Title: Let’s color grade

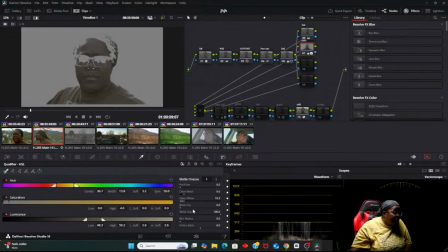4302s
All I did was these. I just finessed it a little bit. That's all I did with that, with my skin.
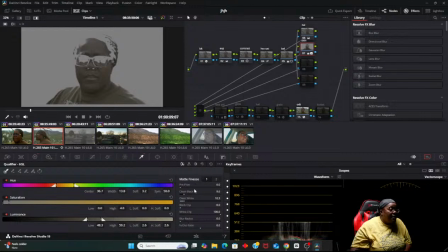4321s
I didn't even touch nothing here. I left everything the same. And that's all I did.
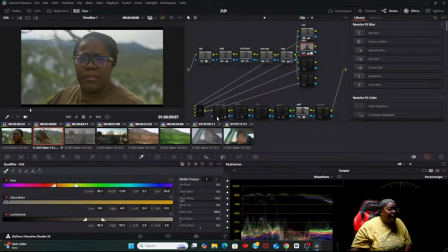4331s
So I'm going to turn that back off. I'm going to turn my look adjuster back on. I like that glow, what it's doing. Yeah, I like that.
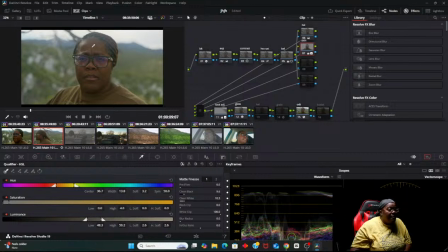4347s
I like that. Because this part of my skin is light, and then this part is like a little dark, so that glow is like evening it out. And if you could look on the vector scope, you will see my skin is right here on this line right here, and that's the skin tone line.
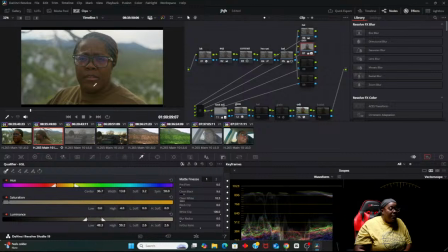4367s
So boom skadoom. And then that glow is good. I'm not going to use halation on this because there's no need to do that.
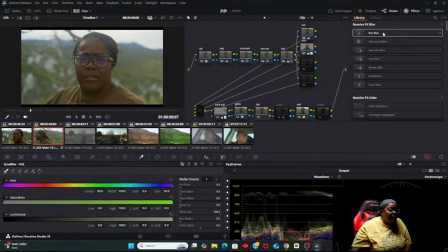4383s
Because with halation, it's kind of weird to me. I feel like it just does a little bit too much that I don't like personally. So.
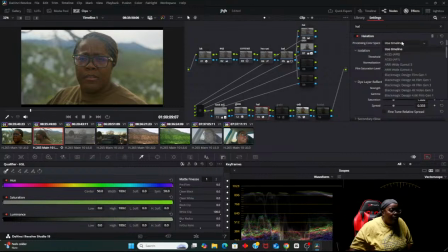And I'm going to use DaVinci Wide Gamut because if you use Panasonic, it's kind of weird.
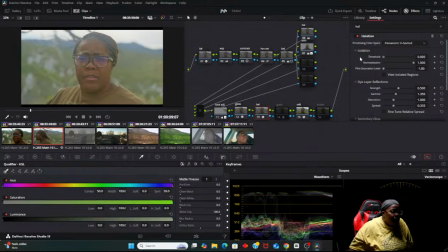Yeah, it's really not doing it. For me, it's not that great.
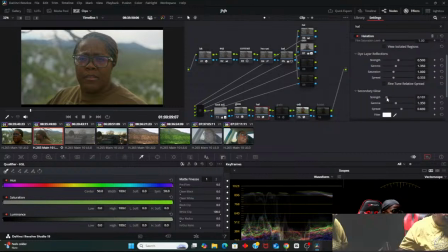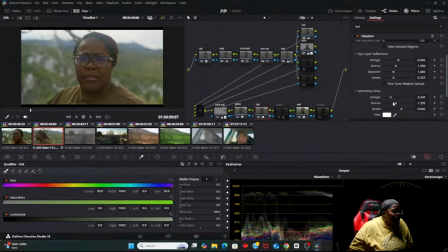4435s
Yeah, halation is not that great. All it's doing is illuminating that background like that. And to me, that looks fake. So I don't really like, I don't necessarily use halation like that.
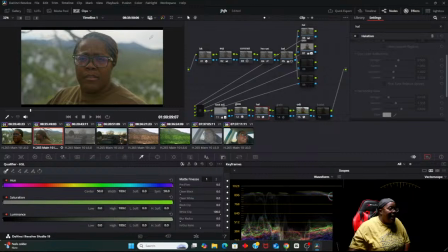4449s
So I'm not a big fan. I rather for it to be naturally lit like this, because this is exactly what the sky looked like. Like I said, the only thing that I did with this background was added a power window to brighten this part up because it was kind of dark initially.
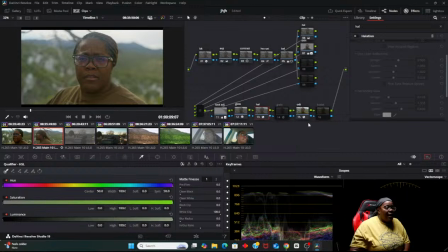4468s
So yeah, and this is, to me, this is a final look for sure.
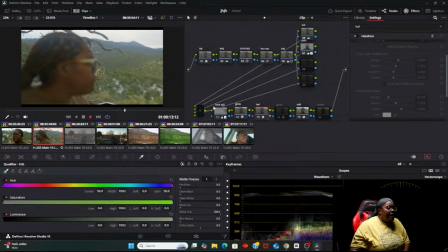4478s
So I just let that play out. Boom. As you can see, I took some of that yellow out and made it more green. Let me go back. So this is what I just did here.
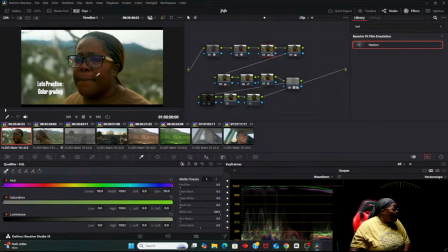4496s
This was the original, which to me, that's kind of dark. And the skin tones don't look great. It's really magenta. If you look, like, my skin tones are really magenta, as you can see in the waveform.
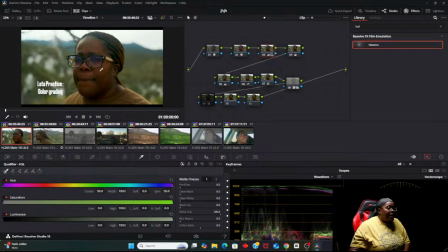4514s
You see how the waveform is giving me like red? It's showing me red in that waveform. And that's crazy because I'm usually, when people say that, I'm like, what the fuck is they looking at? Because that shit don't make no sense.
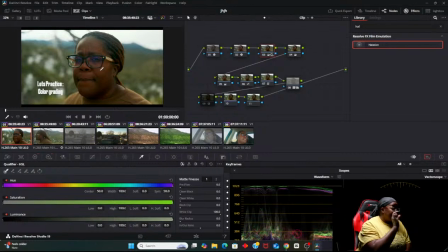4528s
But now that I'm actually starting to understand it just a bit, I could tell that my skin tones are coming up red. And that has something to do with the color inside Lumix, especially on dark skin. It's really weird.
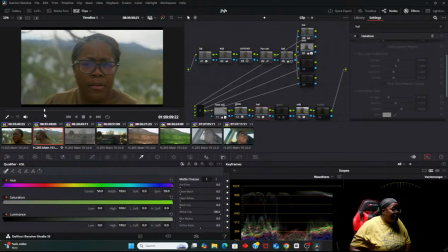4548s
But if you come over here to this is the exact, it's not the exact same clip, but it's the clip leading into this clip. This is the clip we all just graded together. So come over here, my joint lands right where it's supposed to be.
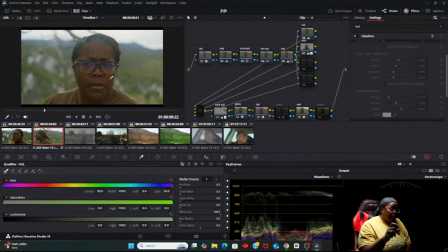4565s
In between that yellow, a little bit of magenta, it's brown. My skin is brown. That's the color that my skin is supposed to be. I love that.
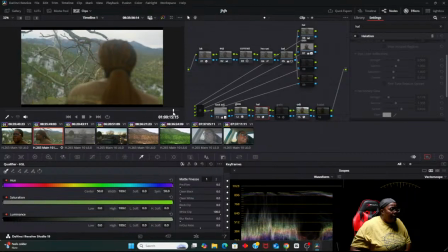4585s
Love it, love it, love it.
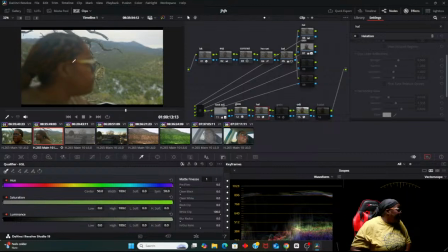4591s
And I know some people think that I pushed this, but I didn't. This is actually what my glasses look like. They go from this brown color into this. So I did not push it.
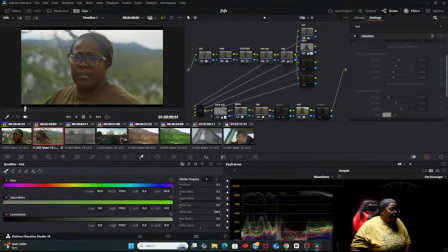4604s
But yeah. I actually like this. I'm going to push a little bit more contrast to see what it does.
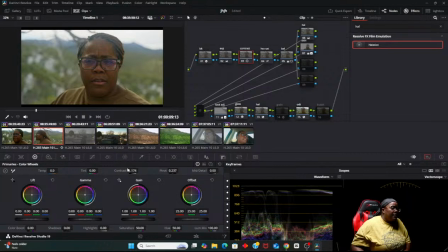4622s
Okay. Alright. This is with... Ooh, I like that. It's popping that. It's popping the colors real good.
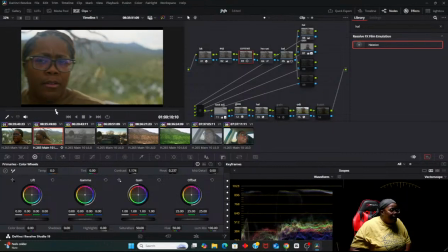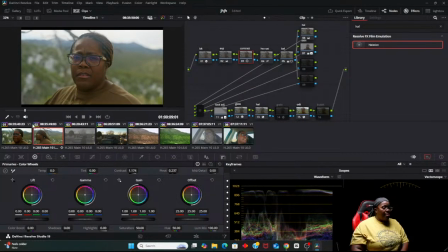4646s
Yeah, that's beautiful. That's beautiful. Nice. Appreciate you. Appreciate you. My skin is sitting right where it's supposed to be.
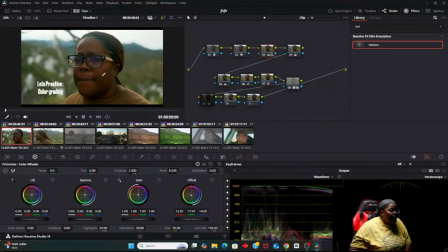4661s
As opposed to this, where you can see that magenta. I can see it now. I'm looking at it, I'm like, yeah, this is leaning towards red for me.
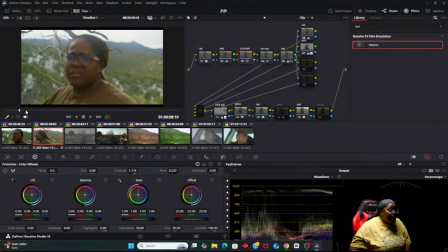Yeah, this is good. I like this. It's sitting real pretty. I like this.
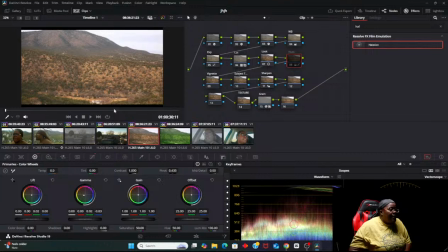4690s
And this was something that I was playing around with the hue versus saturation. So initially, this is the original look of those mountains. And so I just wanted to play around with it to see if I can still keep it realistic.
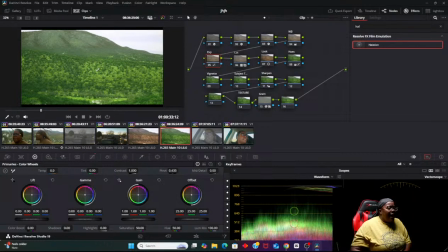4710s
If I can still keep it realistic and push that green a little bit, as opposed to keeping it brown like that, making it look all desert-like. I wanted to go for like a, how can I say, like a Jurassic Park kind of feel.
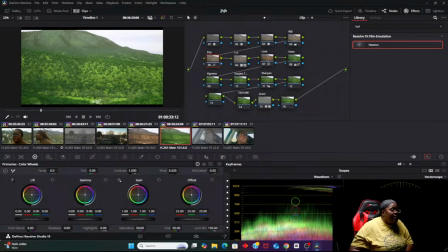4731s
So I was playing around with this, and as y'all can see, I still kept the van white because it's white here. So I kept that van very white. So I thought that was really, really cool.
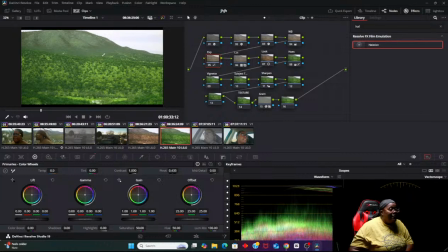4745s
To me, this kind of looked fake still, but I have fun doing this because it's helping me learn, you know, what's what over what.
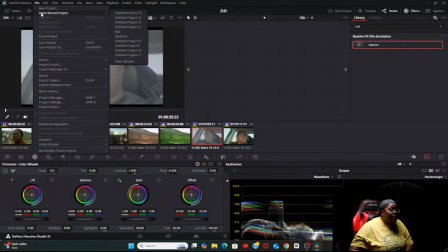4759s
Let me go back to that other file. We'll go back into that for Cristiano.
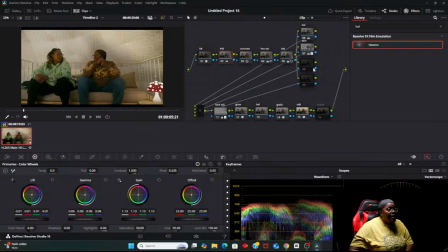4769s
Cristiano, you still in here, man? Let me know. We can go back over this. And I'm not gonna do any adjustments because I feel like this is actually pretty perfect. Most people will say that this is a little too bright for them.
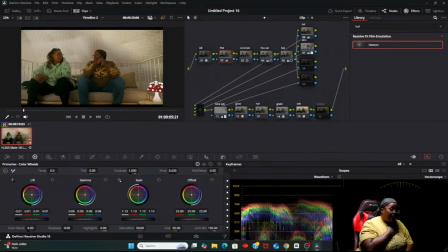4787s
For me, it works for the look that I'm going for, so I'm not going to lower this.